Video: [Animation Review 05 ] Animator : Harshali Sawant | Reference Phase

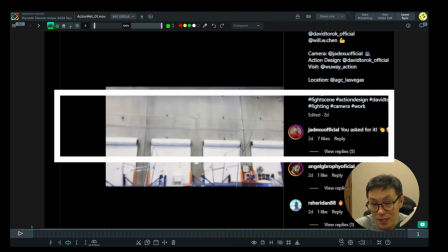0:00 Hey, hello everyone, welcome to my channel. I'm Cyrus here. Today we have one new video from Harshali.
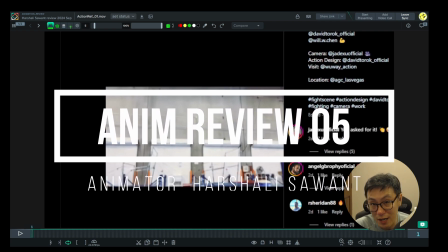0:07 So it's also in my channel, right? The first video we're reviewing reference. All right. So how do you use references, or what kind of reference you're doing before you start? How do you plan your animation as well? So if you're new here,
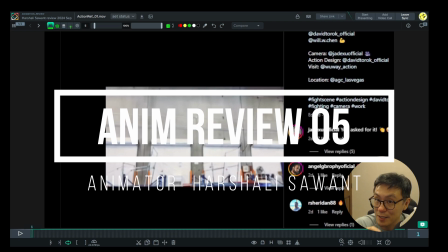0:23 remember to subscribe my channel and click the like button for supporting my channels and the animators.
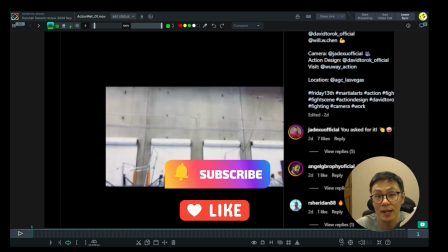0:31 Okay, so are you ready? Let's dive into this.
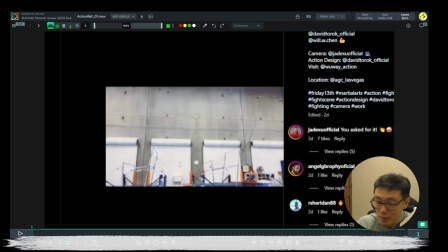0:38 Hey, hello Harshali. So yeah, it's really cool reference you have gave. So like let's have a look together. So what kind of reference you gave me, right?
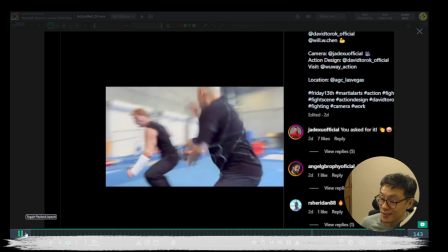0:51 It's pretty good choreography of the fight scene, right?
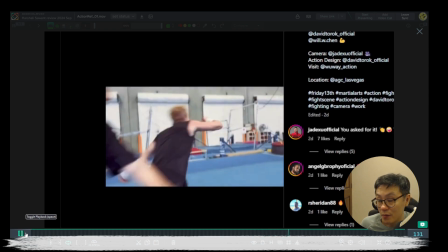0:57 Cool. So you have a really good kick, and then like wait for another a lot of the characters to get up and to fight back, but at the end, like he doesn't work.
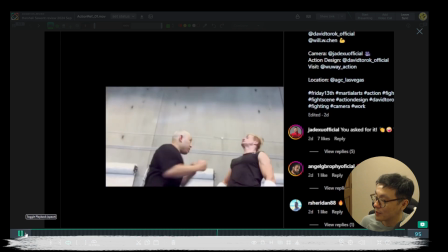1:05 He lose again. Okay, he lose again. It's really good reference. Pretty good reference, by the way.
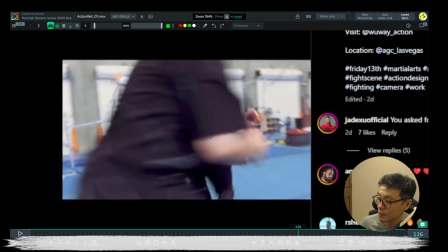1:10 Pretty good reference. Let me zoom in more. Okay, zoom in more. Okay.
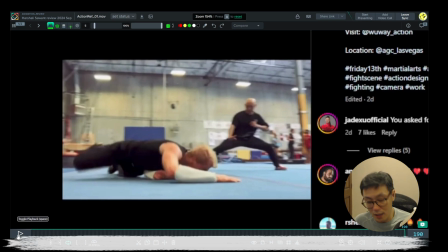1:16 Cool. So like some suggestion for you, right? When we having a reference, I think like you find a really good one. The complex one, I would say like quite complex animation. Well, it's good. Like you challenge yourself, like in the time frame, like 1 month or something, to try to finish this kind of animation as well.
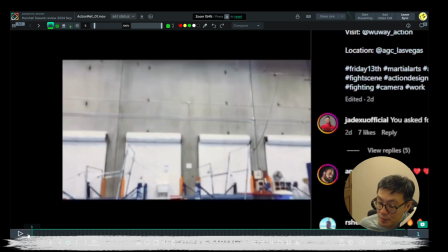1:36 It's pretty cool. It's pretty cool. But one thing is like according to what we are doing, right? We aiming to do like gameplay animation.
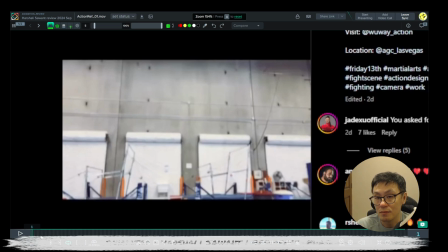1:50 To let everyone to understand, and then showcasing your body mechanics skills, fighting poses, action. Do you understand like how to connect two characters together? This is what you have sent me, the way what I'm analyzing of what you're going to do,
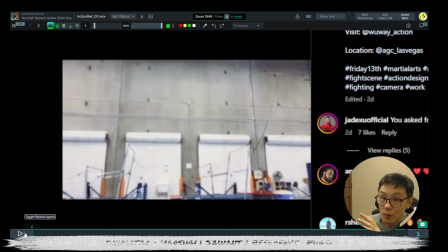2:08 and how the people will see and audio will credit on your video.
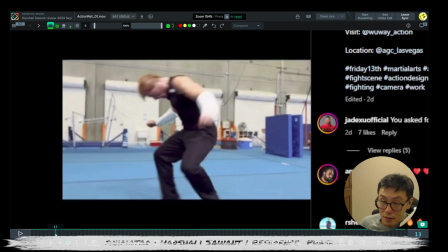2:14 All right. So the first thing, we planning the shot, planning to do the animation.
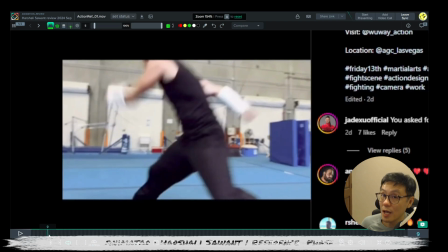2:22 We will keep one camera angle, or maybe two.
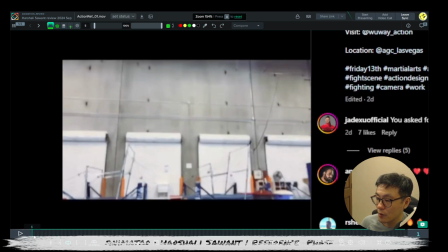2:26 But I will recommend you keep one. I would recommend you keep one to give some challenge to yourself.
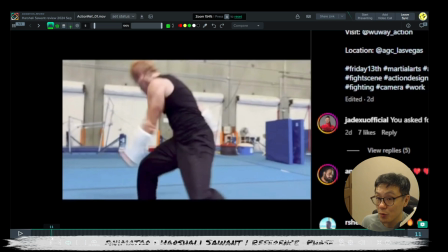2:32 It's like what kind of like an angle is supposed to be good. You can angle. You should design one angle.
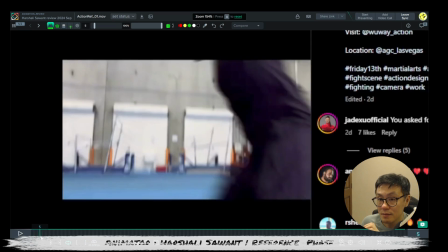2:37 So let's say like something like here, right? I really like the get in. We like get in because like really cinematic kind of get in.
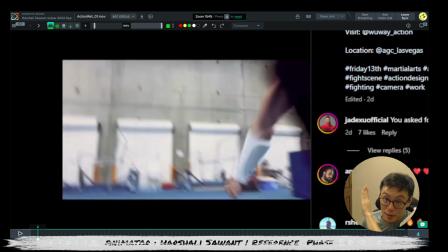2:46 So like outside of the camera, our frame, and then come in, boom, you go out, you go in.
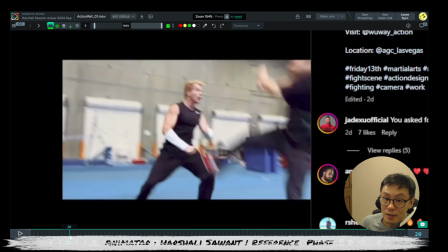2:51 Also, someone hit him. Then the second character come out.
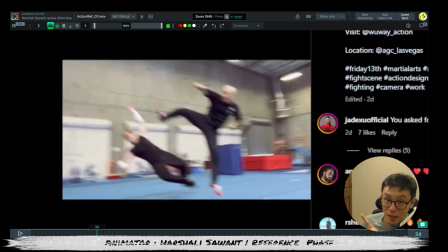2:55 Okay, this camera angle after that will be your static camera.
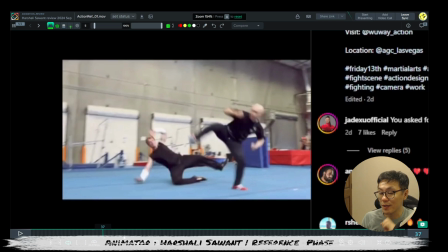3:02 All right. So you have a camera at the beginning, like, okay, what happened? Character get in. Oh man, so I have to zoom out a little bit more. It will be zoom out a little bit more to get the like, okay, the proper framing for both characters. Enough space for them to showcase what they have moved. So I will pick this one.
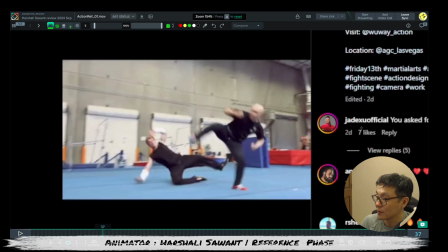3:21 I'll pick this like the camera angle for that.
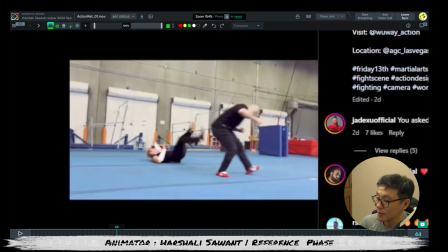3:26 All right. Then after that, maybe I just try to cover the rest.
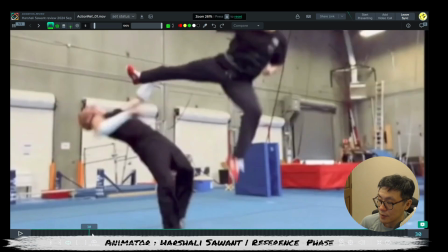3:32 I think it's better. Yeah, it's better. Okay, so after you kick, after that, don't try to move your camera.
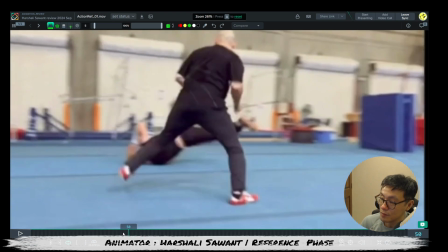3:40 No. Okay.
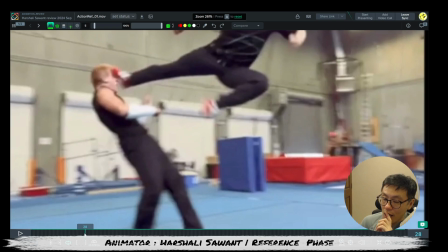3:42 So what you have to do after the first kick, what you have to do is like how this character, the getting hit character, land.
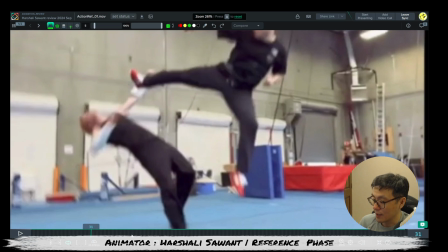3:53 Where should he land? Okay, because the thing is really affecting the next motion here.
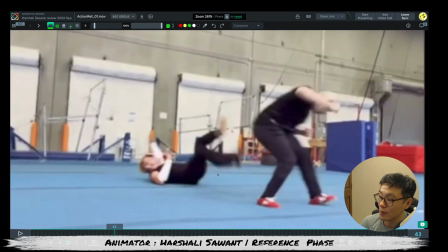4:00 How you going to connect them together? Okay, how you going to connect them together?
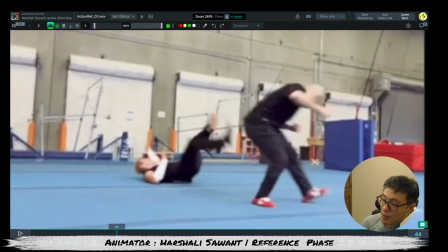4:05 All right, so you can see right in here, right, we have less overlapping.
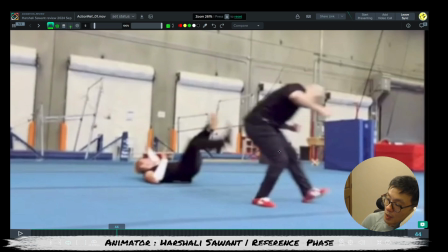4:09 It's left overlapping here. Understand the reference right now.
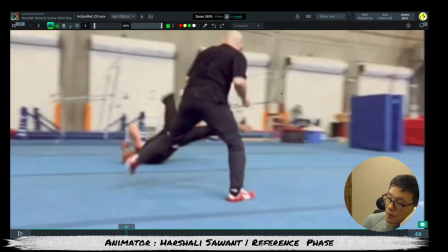4:14 Why he do that is because the character from the right. I'll talk a little bit at camera, right?
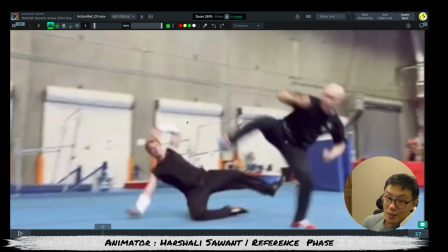4:20 Okay, so why they doing this and why you feel really cool of this video,
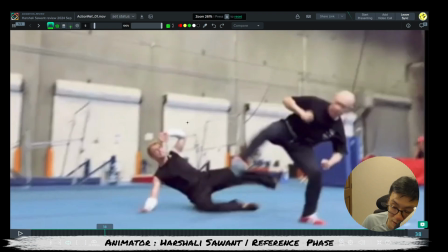4:25 and then the cut is amazing, better, because it's like a really basic rule. The character come from the right to left, so coming from here.
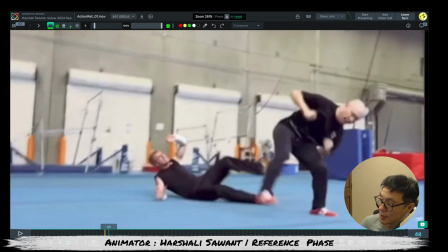4:34 So this guy is here. All right. So he tried to cross the camera center line.
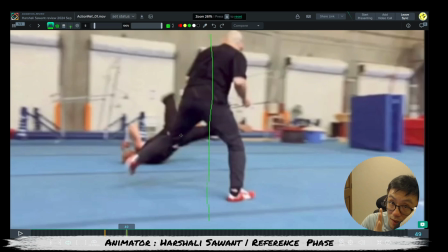4:42 Okay, they're trying to cut the camera's center line to go into the next cut.
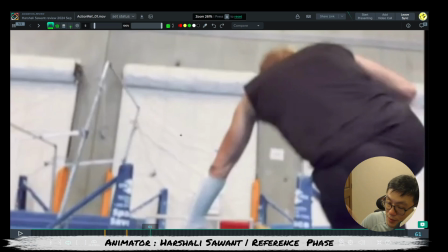4:51 If not, you will feel the camera poppy. All right. So this is what the camera do and why he was doing this as well.
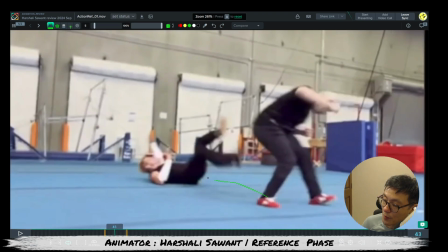4:58 Okay. Because like when he hit, he can just directly go here, but no, he didn't. He go around to do it.
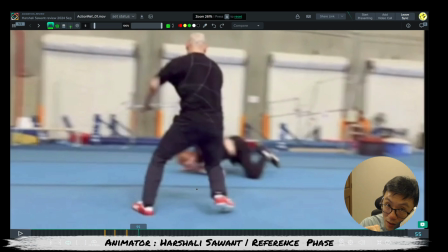5:03 Okay, he go around to do it is because the camera, and then like the choreography setting up is like this.
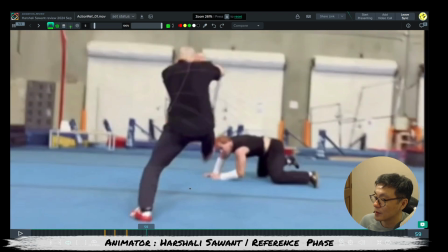5:12 I think it's like a really cool one, and two of the mocap actor as well.
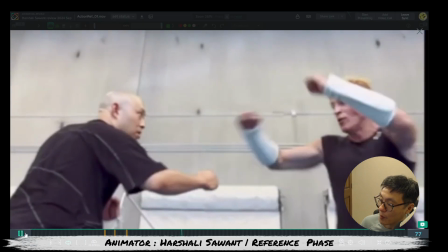5:16 Then they have a get up because like, you have a pause, and then like in here they will have a pause.
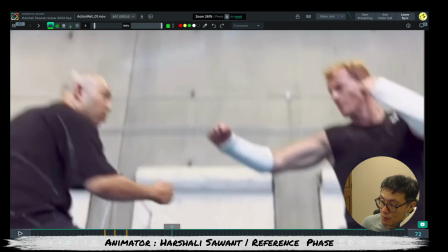5:23 They will pause here. They will pause. Oh wait, let's see what happened.
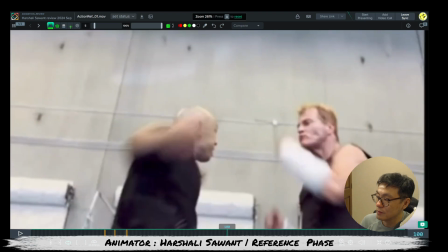5:28 Like let's do it. Ooh, yeah, that kind of thing.
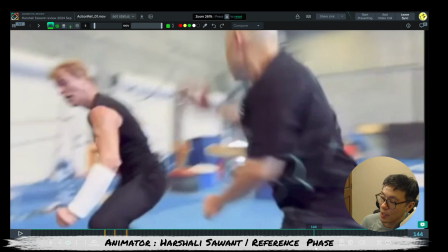5:31 Hit again, giving more like breathing time to the player, to the I wouldn't say player, the audience.
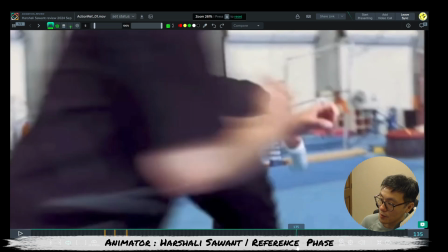5:40 Then he going back to try to cross the center line again to make this character to the left.
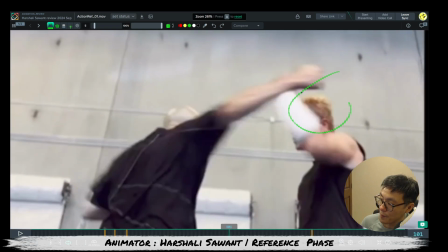5:48 He's from the right, and then he going to the
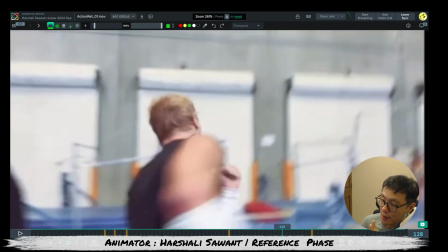5:53 because like every time you have to look for the way for them, when you do this, like, poof,
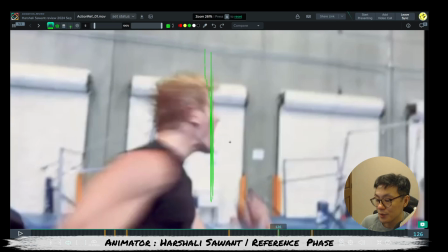6:01 then he's in the center line, correct, right? So we're crossing the center line. You're going to cut the center line.
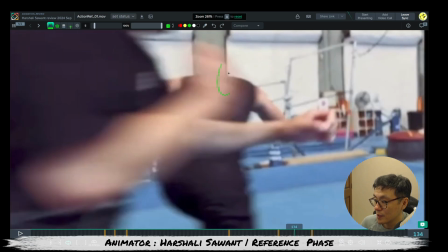6:07 See, camera move. He's here. Then your camera move. Crossing line.
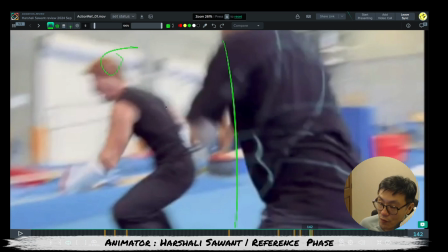6:13 Then you go here, so you don't feel awkward and everything feels smooth. But for us, we don't have camera.
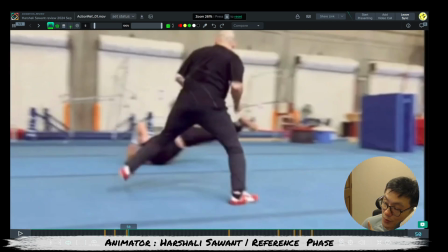6:20 Okay, we don't have camera. We have to see how to connect those.
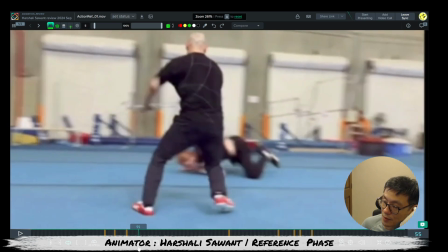6:26 All right, so do this. Should we do this?
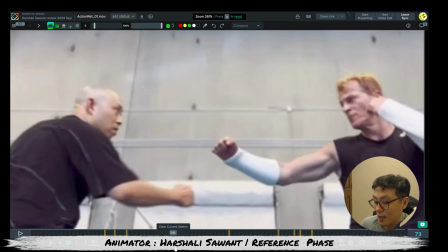6:32 For my recommendation, I will not get up. I will not stop.
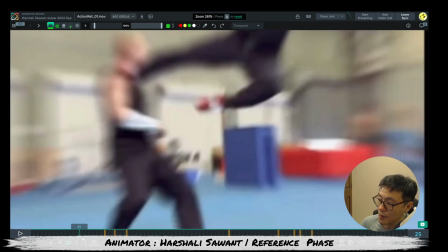6:37 I will not stop. Because right, this is the one thing. For them, they can stop.
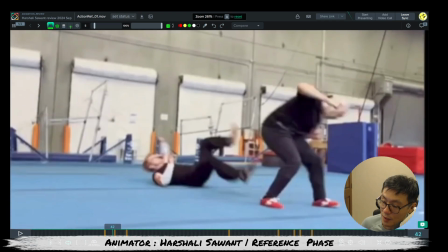6:42 What? Because they want to understand one thing. It's like, oh, suddenly you have two characters appear.
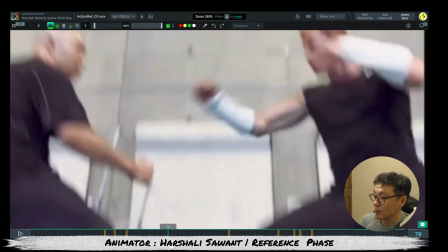6:48 Whoa, what happened? And then they will say, okay, two characters fighting.
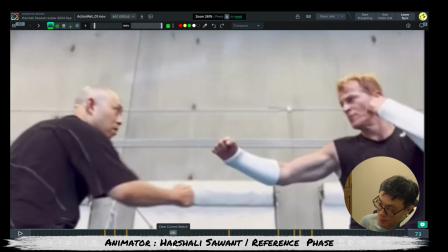6:54 These two characters fighting. And you can recognize, oh, this guy. I can recognize this guy. So, okay, have one like bow guy and one like gold hair guy is like starting to fight, right? Then give some like time for them to understand what happened.
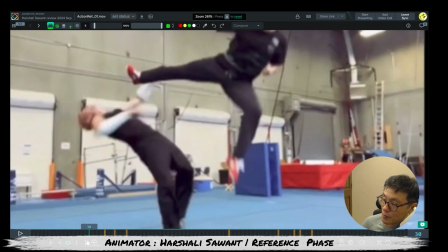7:10 But for you, what you have to do is you need to give something here.
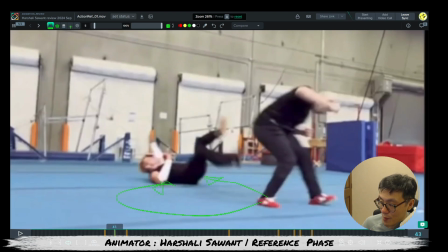7:20 Okay, I recommend you do something here. It's like, okay, after cake,
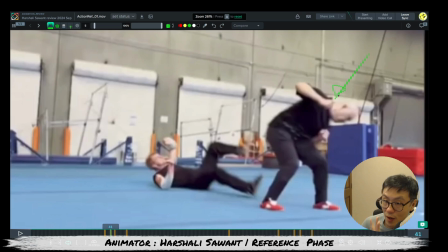7:25 this guy, the bow guy, have to take some time staying in the same position to let the audience and people understand
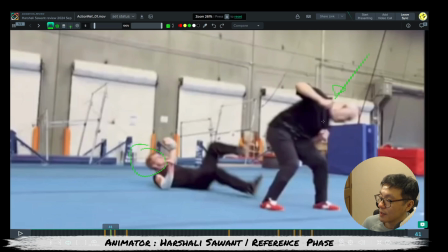7:40 who is who. Oh, this guy and this guy. Especially like in 3D and Maya, right? If let's say you don't have those kind of different rig, or like, okay, they all is a box characters, or like, oh, they're proportion the same. It's really hard to recognize who's who. All right.
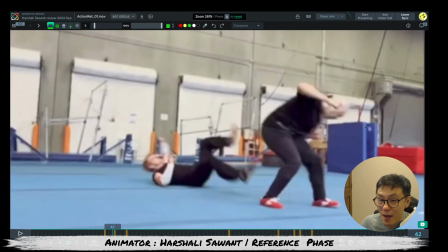7:59 Okay, so maybe you have like really sharp character like a Spider-Man, Deadpool in the right hand side, and then like here is like Hulk, and then like maybe Wolverine or something like that, right? So have different color, different kind of shape, then it's way more like easy for people to recognize.